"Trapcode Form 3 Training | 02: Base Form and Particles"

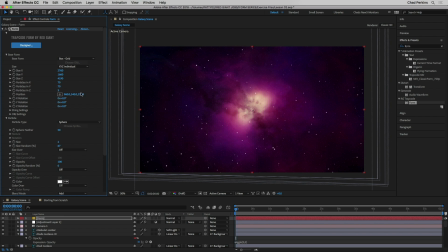[12:26]
And I might still back this up maybe a little bit. Just send it back a little bit further. But what's really cool is that there weren't really any depth cues in this scene before. Everything is kind of on the same plane, even though it's layered 3D stuff. Everything kind of needed to be pretty close to each other. So we don't have anything like really close to the camera.
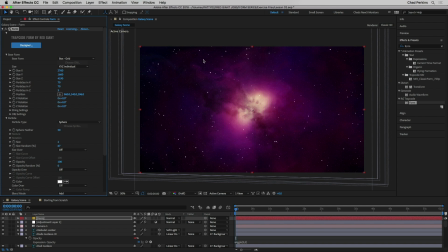[12:45]
And so not only does this Trapcode form stuff really add a lot to our scene and make it look more believable, but it also adds a lot of depth to make our scene more engaging. And I know this is just a simple example. We're just getting started in this series, but you can really see the benefits of Trapcode form here,
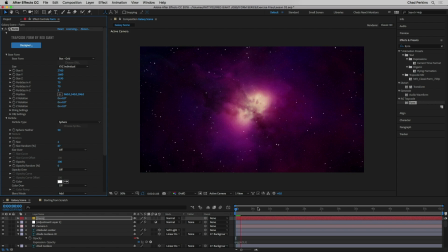[13:03]
because most other particle systems, they're going to generate particles that are going to die out, but form particles just live. They continue to exist. And that allows us for stuff like this for stars that wouldn't die out in the course of 30 seconds or a minute or whatever,
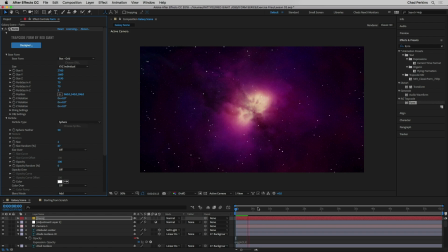[13:18]
that allows us to use this great tool for this purpose, which is really cool. So now if I back this up, you could see now like we're moving into space, and that is just awesome. As I scrub this,
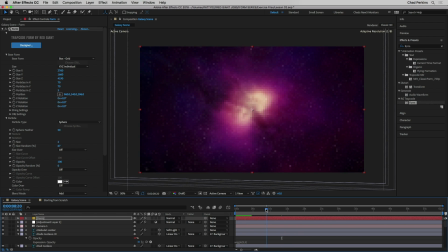[13:35]
yeah, pretty low quality here because we got a lot of 3D layers going on, but we get a lot of dimension out of these stars. And, you know, maybe that's moving too fast. Maybe we want to push that back a little bit. Maybe we want to take the stars down a little bit more.
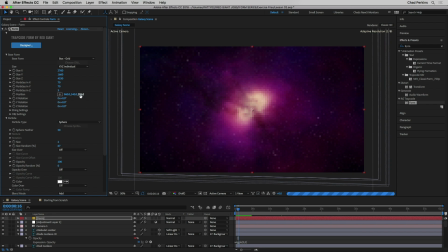[13:50]
Maybe we want to increase the size Z to spread those out. So we can fiddle with this to taste. But essentially, that's our star field. And again, because these particles are in 3D, all you have to do is put a camera in your scene. And once you move the camera, these particles, these form particles, will move in 3D space.
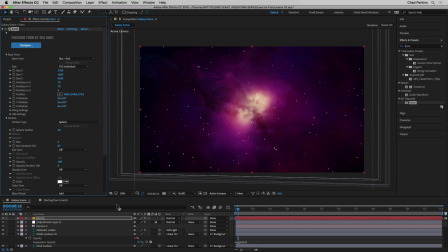[14:08]
It's pretty phenomenal. Also, be sure to not take the layer and put that into 3D. It just works at 3D as is. Now, another thing that you could do here is go into form in your effect controls panel. I'm going to click away to deselect it and then click it again to select it.
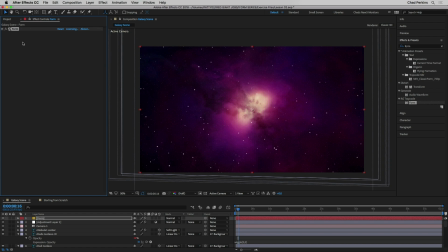[14:23]
And I could press the keyboard shortcut Command D on the Mac or Control D on the PC to duplicate this effect. So now I actually have two versions of form. And what actually happens initially is that this top duplicate completely replaces the old duplicate.
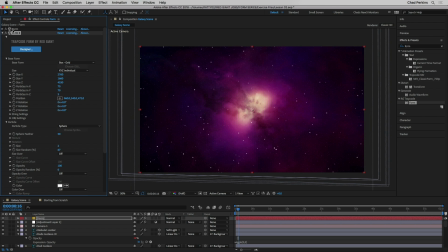[14:41]
So there's the first form isn't being seen. We could take off the visibility and we don't really see a change. So what we need to do is come down here at the bottom, this duplicate form 2, and I'm going to go down to rendering at the very bottom. and change the blend mode from none to normal.
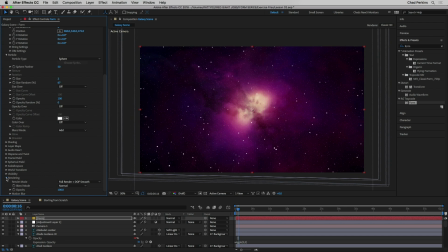[14:59]
And now we'll have both copies. And what can you do with that? Well, what I can do is, let's say we take down the particles in X down to like 20, and maybe particles in Y down to 20. So we have much fewer particles here. Well, now I could change the particle type to star.
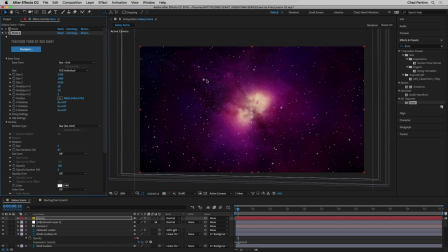[15:16]
So we just kind of have a few of these kind of shining stars with the spikes. And maybe that's too much. Maybe we 10 by 10. So we just have a few of them, and maybe we make them a little bit bigger. Maybe we actually make them 2. Maybe we bring them a little bit closer.
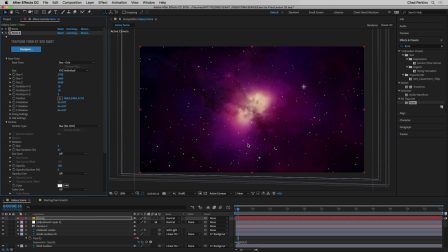[15:32]
Just, we have a few of these little spikes here for variation. And we could do a quick render, and there's our scene. Now, in the next tutorial in this series, we're going to take form a lot farther. We're going to talk about using fractal fields to distort our form particles. Thanks for watching, and we'll see you there.
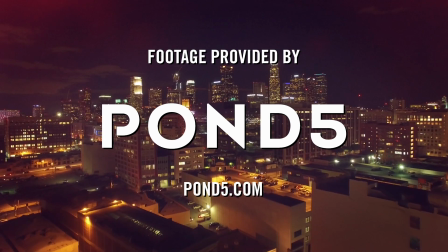[15:50]
Shout out to Pond5 for all the super dope music I used in this tutorial.